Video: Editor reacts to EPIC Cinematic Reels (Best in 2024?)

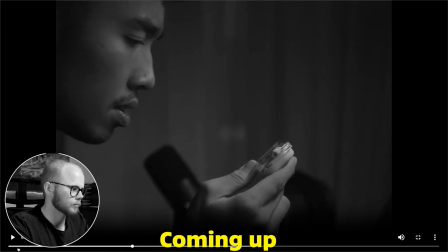[0:00]
Bro! What the fuck? I got goosebumps. So smooth! Class! Need to sit well for this one. Oh, fucking hell. Oh, people! Ugh. So bloody satisfying. In this video, I'm going to react to 3 videos. I'm an editor and full-time content creator, which means I deal with content every freaking day. And in order to keep me inspired, I try and break down how other content creators who are often much better than I am make the videos they make. Today, I have 3 cinematic videos that my wonderful intern Sophia chose for me, and I'm going to try break them down step by step. Talk through, kind of assume what they did. Sometimes I'm right, sometimes I'm wrong. That's the reality of it. And with that monologue being said, let's dive into today's episode, starting off with the first one, Msshafuan. Probably butchered that, my apologies. I've uploaded all of the videos into frame.io, which allows me to break down frame by frame what they did. Video 1, it's 20 seconds.
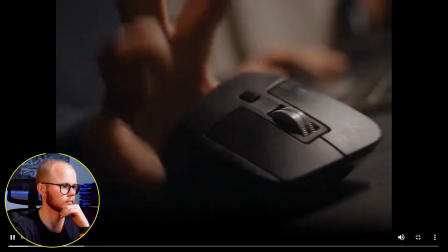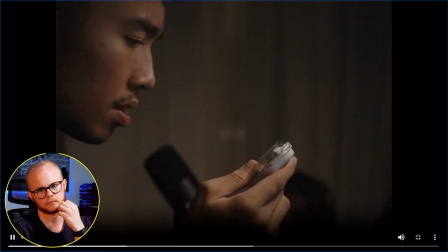Bro! What the fuck?
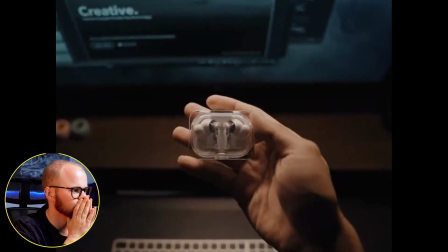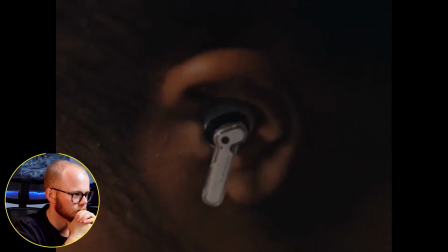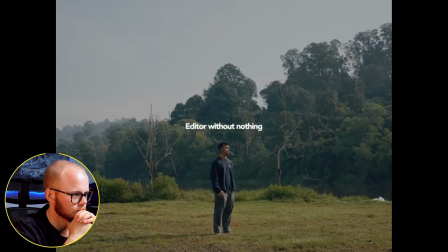[1:41] In a world of pure imagination.
Probably can't see it. I got goosebumps. Jesus, that was good. That was fucking good. Where to begin? I also love the song choice. I've been seeing a lot of these on TikTok and stuff, and like that the song is originally from Charlie and the Chocolate Factory, which automatically gives you nostalgia, at least the original one, not the one with Johnny Depp, no offense.
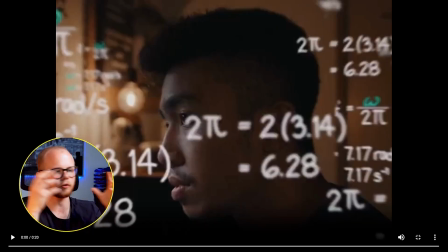[2:13]
In this first shot, what you see is he's got like an overlay of like math equations. You can actually download that one as a green screen. I've done it before myself. And then you can either choose to put it over the face like he's done here.
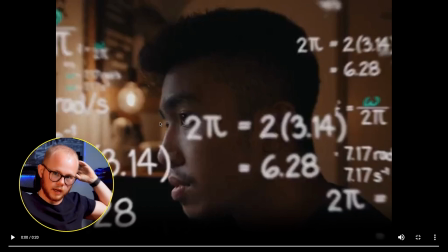[2:27]
The way that I did it is that I put a mask over my face to put it behind. Just search, I think, equation green screen and you should find it. What's super nice about this is that he has a digital zoom out on the camera, and on top he's added that to these equations, which makes it feel 3D or embedded within the video. It's these tiny details that just add that spice.
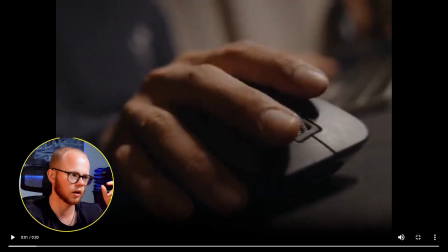[2:49]
So then a lot of macro shots of the ear,
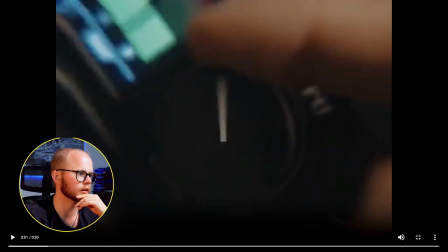[2:56]
his fingers on the mouse pad, turning up the volume, also adding in that spin. Genius. I'm curious if he filmed that his finger doing that or if he added in rotation in afterwards. Either way, you can do it in such a way that you follow the finger.
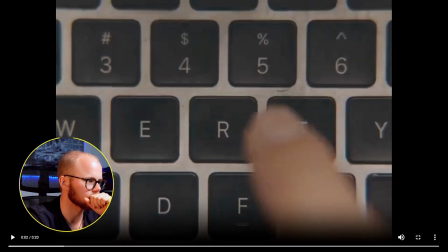[3:17]
This is where it gets real crazy. I have no...
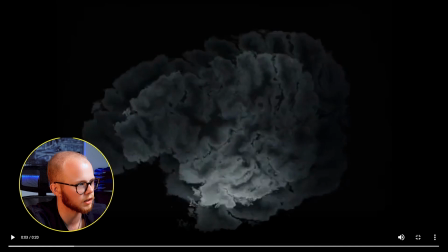[3:24]
It's fascinating how he's using visualization here to show how he feels trapped in his own mind. Such small, tiny details, right? But these tiny details is what makes it insane. Also there, how did he do that? Let's see. Oh, I think he literally just... and added a digital zoom afterwards. It's just so smooth. So smooth! Has the AirPods in, another macro shot to show that.
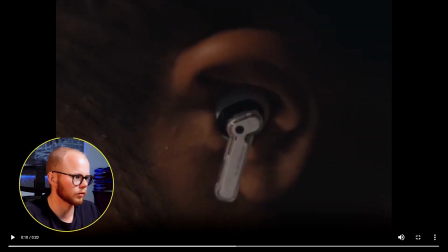[3:56]
Really using the AirPods as a means to story tell and show how it's helping him.
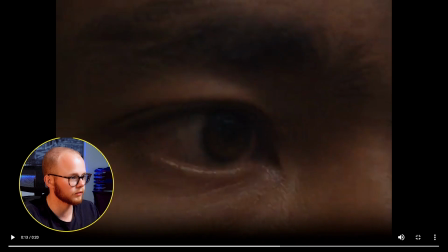[4:01]
These shots are genius. I tried filming macro shots like this with my eyes the other day and just completely failed.
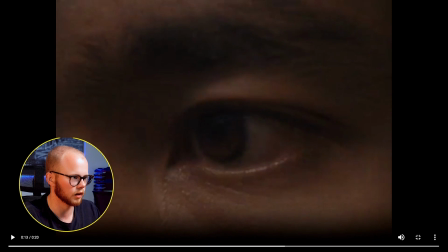[4:09]
I think when you have glasses it also fucks it up.
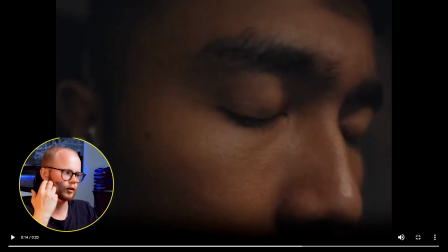[4:13]
Genius to have like closing your eyes and then transporting you to this other location. And obviously the story that he's trying to tell is having the music in, having the silence, taking a step back from your bureau, and then closing your eyes can transport you to a different place, right? And then obviously nails it by having this shot come in, and that's where the message of this video comes in, and that is
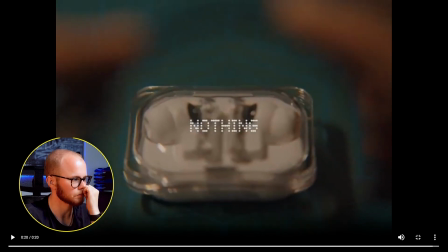[4:45]
an editor without nothing is not. That speaks to me, I guess. This like, what is that? It's like pitching down something that slows down. What is that? And And it times it really well with the turning of the button because it feels like sound is what fits with the turning of the button.
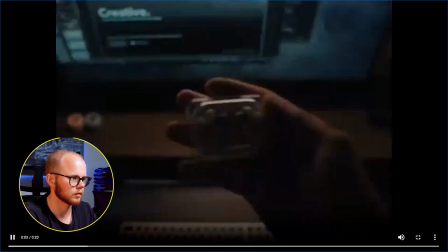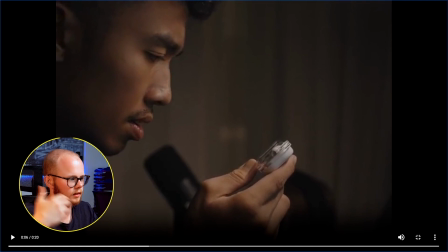[5:13]
The like silences in between to let the music do its thing, and then the riser coming back in here. Sound effects. There's a lot of different ones that you should know, and this dude has used it fantastically in his videos. Risers, they are great for building up tension. Whooshes, they're like risers but shorter and often allow you to make transitions. Clicks, gears, glitches, which I think everyone knows. Subdrops or impacts. Those subdrops and impacts are usually used if you really want to put emphasis on something.
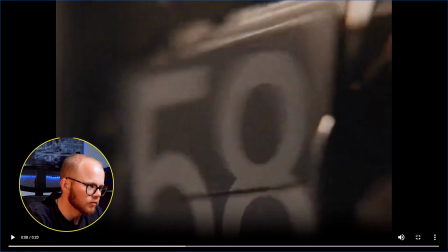[5:52]
Also that one. That one from the timer. What is that?
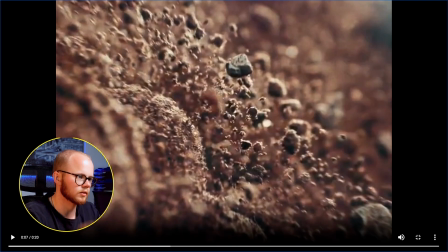[5:56]
Yeah, clock ticking. It got like...
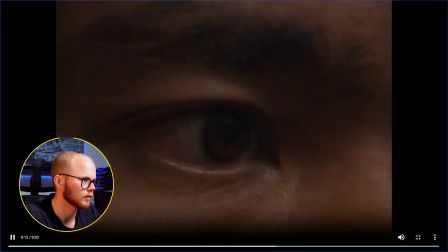[6:06]
Class!
In a world.
So many great choices. What a great video, dude. Fucking bomb. 20 seconds, but still absolute class. On to the next one. Next one's by Amy Raw. Need to sit well for this one. Oh, fucking hell. Exactly like I wanted.
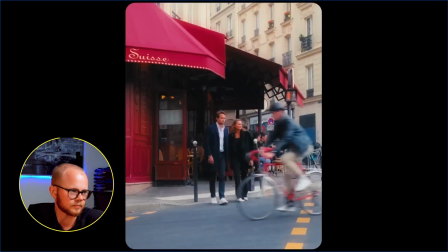Oh, people. Ugh.
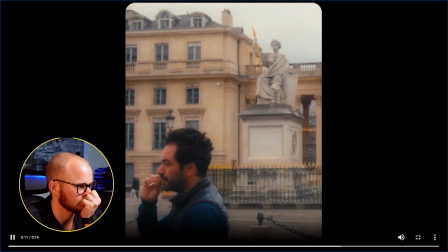There's so much talent out, right? And one of the things that you really, it's a huge struggle as a content creator as well, because you're competing against people that are in their own way so much better than you are. And it's annoying because you want to get to this stage as well. And it's like this endless race whereby there's always going to be someone that's better. And I'm empathetic of the fact that I know I'm not this good. But the only way that you're going to get this good is by 1, trying to understand what they did. 2, putting in the reps yourself. And then obviously 3, and that's where the part what will hopefully make you eventually stand out from the crowd, is if you're able to find your own spin on things.
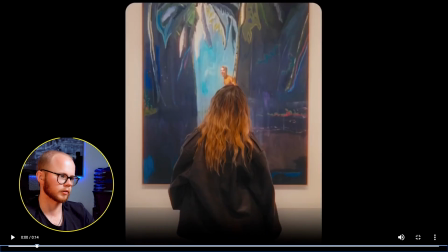[7:37]
I think the match cut is my favorite effect. It's so bloody satisfying.
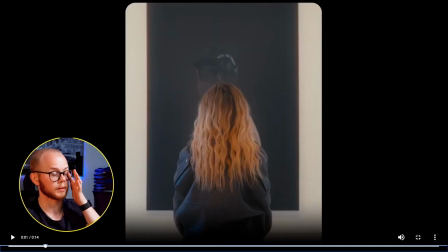[7:42]
And that's what she's done here in front of art pieces to like double drive the effect home.
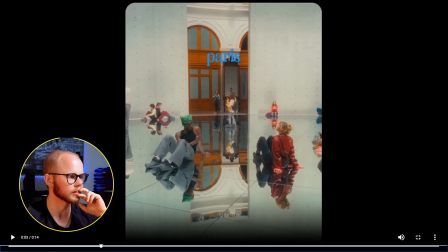[7:50]
Class, Amy. Then this beautiful shot here, which you can't only, but it's certainly best in Paris.
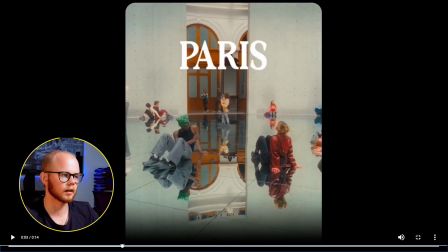[7:57]
And that's where the typography comes in. I love this font. What's this font, Amy? Would you be awesome and share this font with me? Using the flag colors of France, obviously.
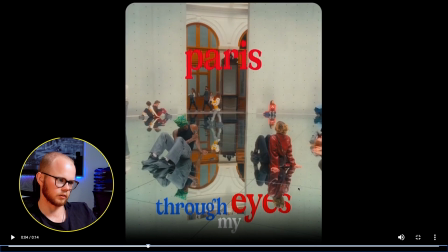[8:07]
Oh, and this is also a touch of detail here that most people would miss, but chef's kiss. Hiding eyes behind the reflection here to again add this like dynamic depth to the video. Class.